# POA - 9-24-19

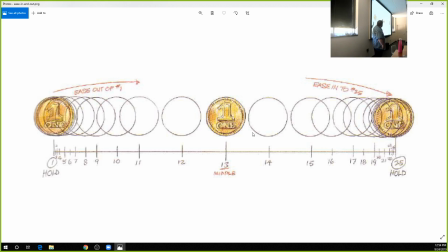And so what we're seeing is this change in this big spacing to a small spacing, right? And that's a deceleration and an acceleration. So to sort of explain this, one of our other principles is timing, right?
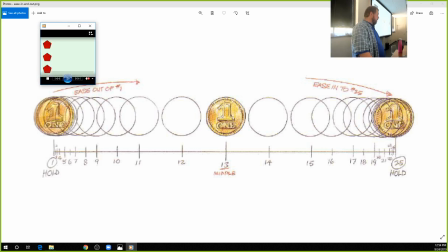And we'll talk about it more, but timing is the speed in which something happens.
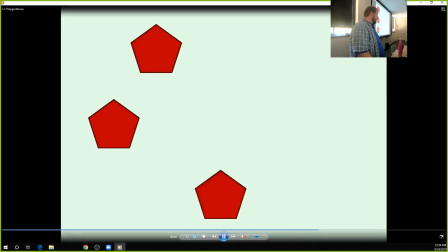And so the timing of this animation is 10 frames.
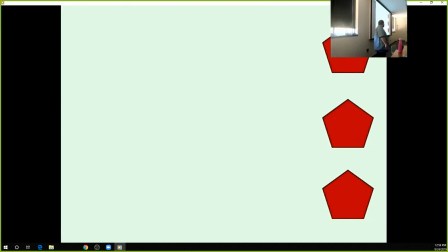It's taking 10 frames from these polygon shapes to go from one side of the screen to the other. But they're all doing it with different types of slow in and slow out, right?
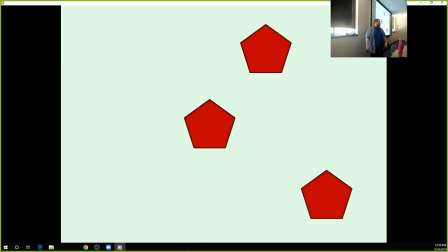So it's the same timing. They're both starting and stopping on the same frame.
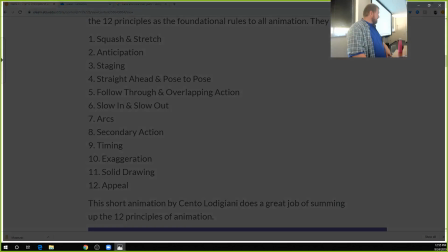They're just transitioning differently. And if you want to see that, this is the spacing for that.
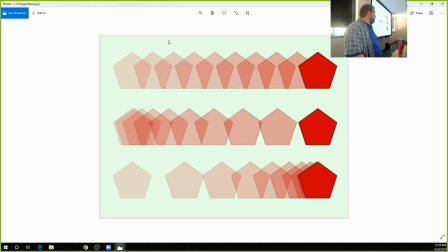The spacing on that top one was very even, right? This is linear spacing. This one, it accelerated. That spacing got bigger and bigger every one of these, and then it feels like it slams into the wall. And this one has this big acceleration, or this boom out of the gate, and then it slows down.
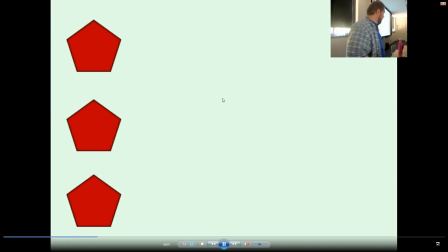So if we watch that again, you'll feel like, this place is so clunky.
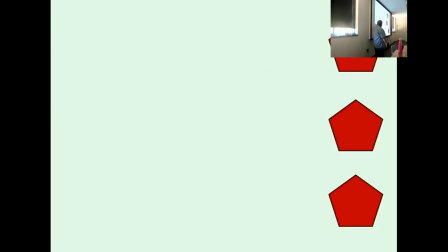That top one feels like it's moving pretty evenly. This first one feels like it's speeding up and then like smacking against the wall. And then this one feels like something is like knocking it forward, right?
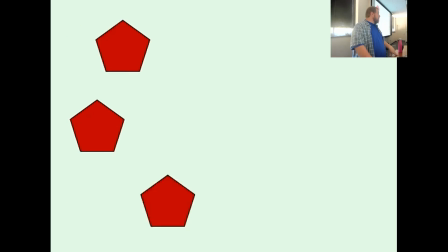And so that's what what effects we can get just by playing with the difference of the easing and the slow in and the slow out.
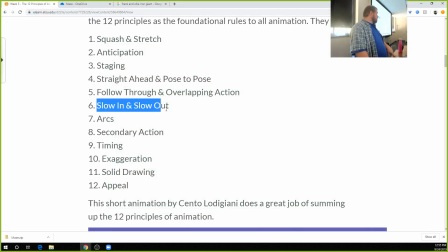So again, this is an interesting one because slow in and slow out those are just words, right? It's not saying they're good. It's not saying they're bad. It's saying that's something we have to pay attention to as animators, right?
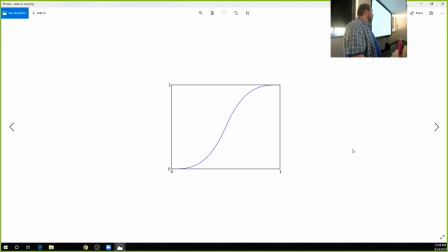Now, as an animator in 3D, we can graph that change with a curve, right? And that's why we use the graph editor to control a lot of that.
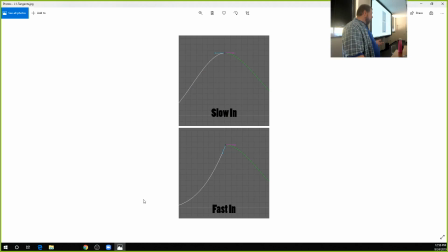If we want something to feel like it's hitting the wall, like it goes in fast and hits that point really hard. If we want it to feel like it's slowing in, it kind of eases in. And I think this is just a great example of like
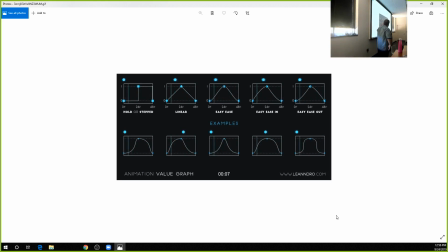how different curves affect this change back and forth, right? And so you get kind of the difference in that, and how we can adjust those curves to change and refine that motion even more.
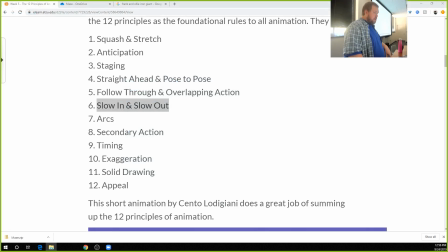Okay, so slow in and slow outs. Number 6 is arcs. Now, arcs is interesting. Arcs are interesting. Arcs are interesting.
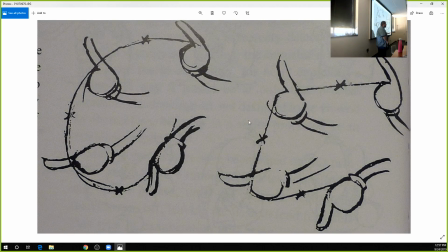So what this means is things naturally have a tendency to move in an arc, right? That seems kind of simple and maybe overgeneralized
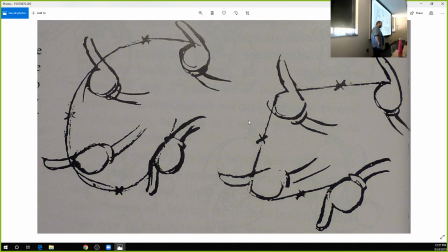because we animated a car driving kind of in a straight line for the most part, but then we had it curve around, and when it was doing those curves, it's curving in an arc. It's not transitioning in these straight lines, right? The reason for that is because most motion that happens because of an organic creature, like an animal or a human, right?
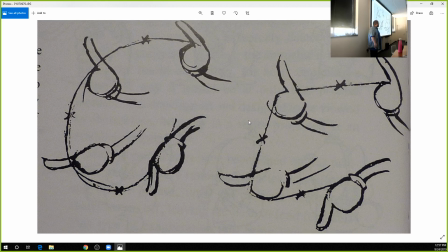Most of that motion is the result of a rotation, right?
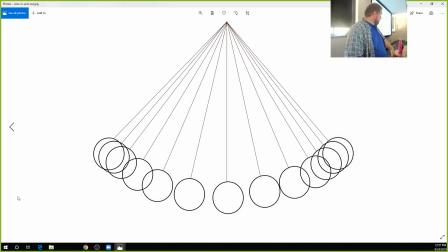So this pendulum is not moving from side to side. It's swinging from a fulcrum, right? From a pivot point, right? And just like my arm is pivoting at the shoulder, right?
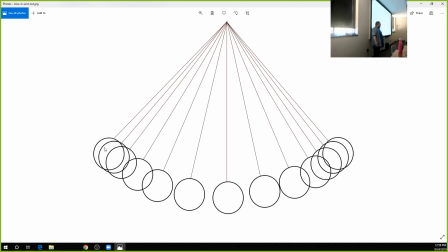So if I raise my hand up in the air, my hand doesn't travel like in this like straight line up to the air. It travels in a sweeping arc, right? And that's because it's based off this rotation of a joint, not off of a translation of an object.